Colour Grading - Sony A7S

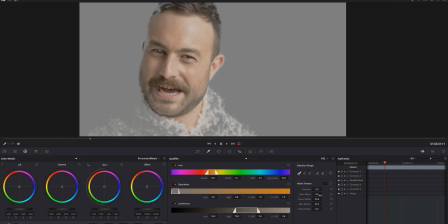248s
And bring the whites up, clean whites. And bring up the clean blacks, which will help to get rid of this area. And bring up the saturation. Okay, yep, looking pretty good.
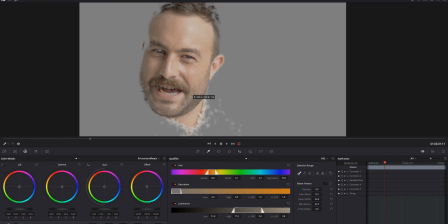264s
It doesn't matter that much of this hair selected. It's not going to make a huge difference. So Shift H again.
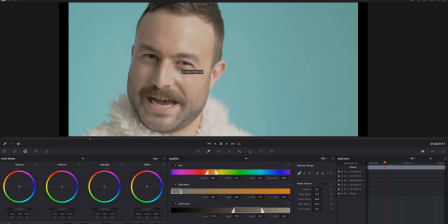271s
Okay, now let's add a little bit of saturation into his face. So we'll come down here. Just a little bit of saturation. And put some warmth into those midtones. So we're going to add some highlights in, and this helps break up the skin. So aim it towards teal.
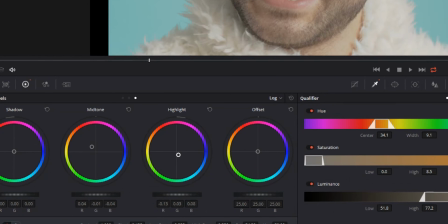290s
As you can see, it's a little blue. What you can do is come down to the high range, and this will only affect this.
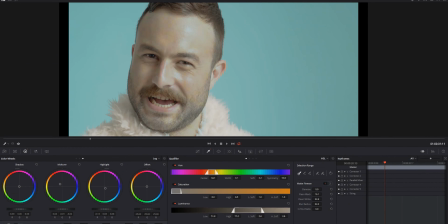295s
So if we go up further. If we go up about there, looks pretty good. And maybe a little bit more in the mid-tones.
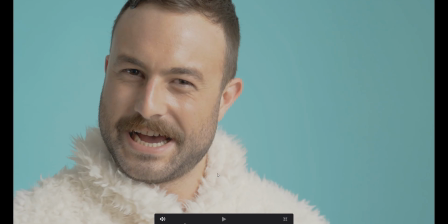306s
Okay. So that's before. That's after. So as you can see, it's just popping the skin out a bit.
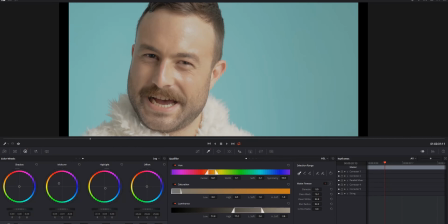313s
We'll come and add a little bit of contrast. And we might just need to brighten it up a little bit. So I'll go to our curves. And just brighten it up.
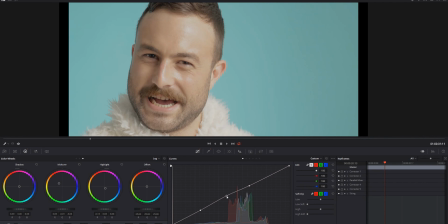330s
Ever so slightly. We don't want to blow out those highlights, so I'm going to do this very carefully. So,
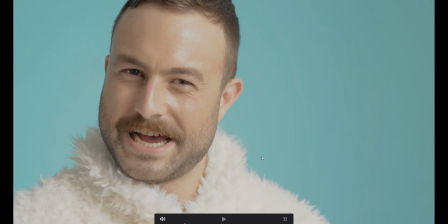343s
oops, too much. Okay, so that's before and that's after. It's really helping to make him pop out from the wall.
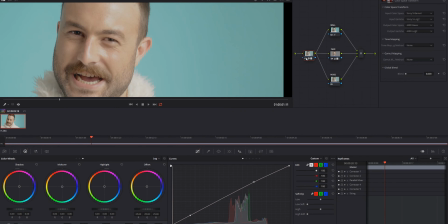355s
We're going to leave the nodes for the time being, but we're going to come back to the first node. Bring up our scopes.
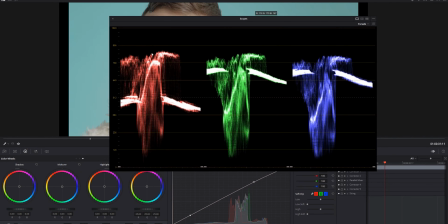362s
Feel like we could be a little brighter, and his jacket's a little yellow, so we need to balance that out. So something around there.
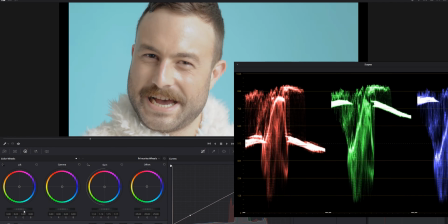379s
And if we bring this up, and then add a little bit of contrast by bringing down the blacks, and something around about there looks pretty good.
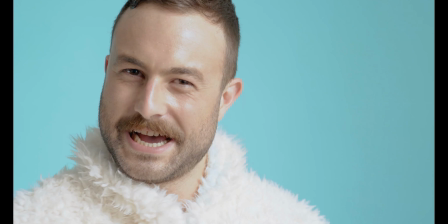395s
So that's before, and then that's after. So just a couple more things to help sell the image.
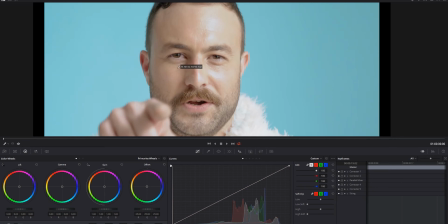401s
So with our nose node, we're gonna see if we can get rid of this red mark.
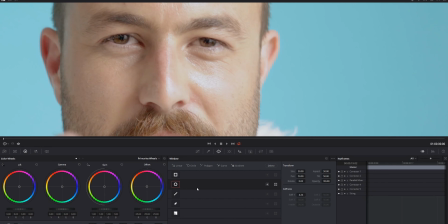408s
Okay, so come across to our power windows,
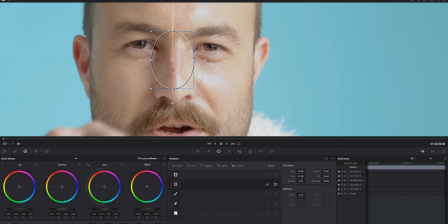413s
and we need to track it because we're actually gonna change the hue of it, and his lips are the same color, so we don't really wanna change his lip color.
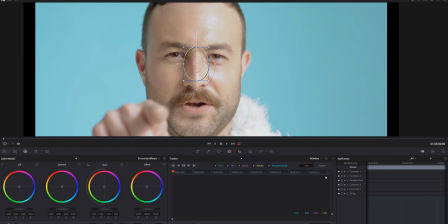424s
Okay, so the way we're gonna track this, we're gonna track it by frame, not clip. So if we did clip, we could simply just press this and hope it tracks the nose, but I know for the fact that it's not gonna track that well. So what you do is you do frame. So if you move it, you already have a point where it's tracked.
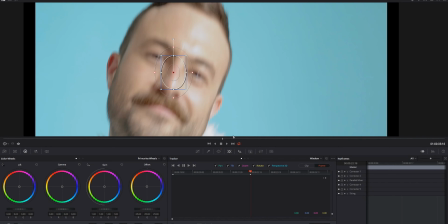441s
Then we're gonna go to the middle, and that's another point, and then we're gonna go to the end.
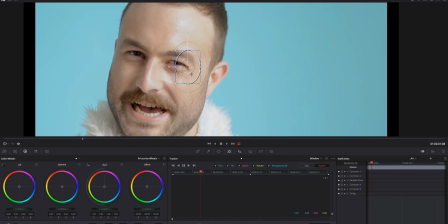446s
Next thing you wanna do is just go in between each one to track it.
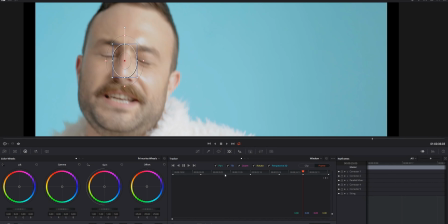454s
So I'm gonna do all this and then we'll skip ahead so you don't have to watch it. Okay, great, so we're back.
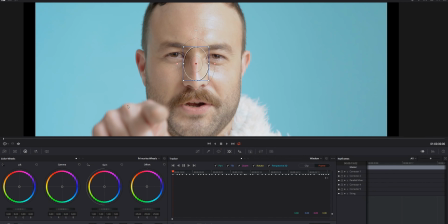460s
So as you can see, there are a lot of tracking points, more than I thought they were gonna be. That's okay.
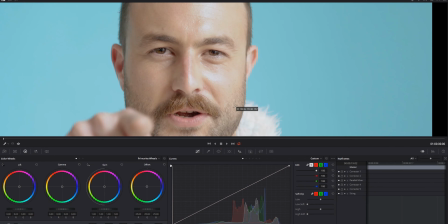465s
So what I wanna do now is we wanna blend this red into the skin color. So we're gonna go to the second dot on curves.
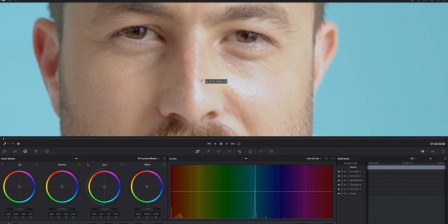472s
I'm gonna go hue versus hue and select the red. And we're just gonna play around until we kinda get something similar.
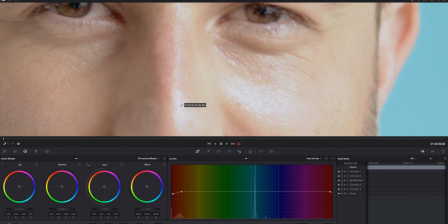483s
So we go right in, that's before, and then that's after.
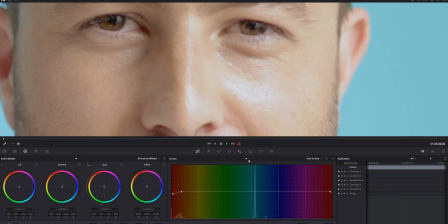488s
So that really helps it to blend into the rest of the face. Might even saturate it just a little bit.
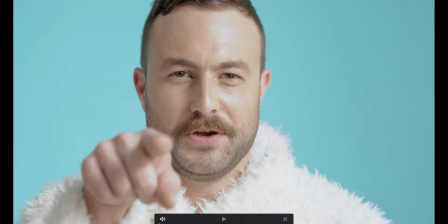497s
There we go.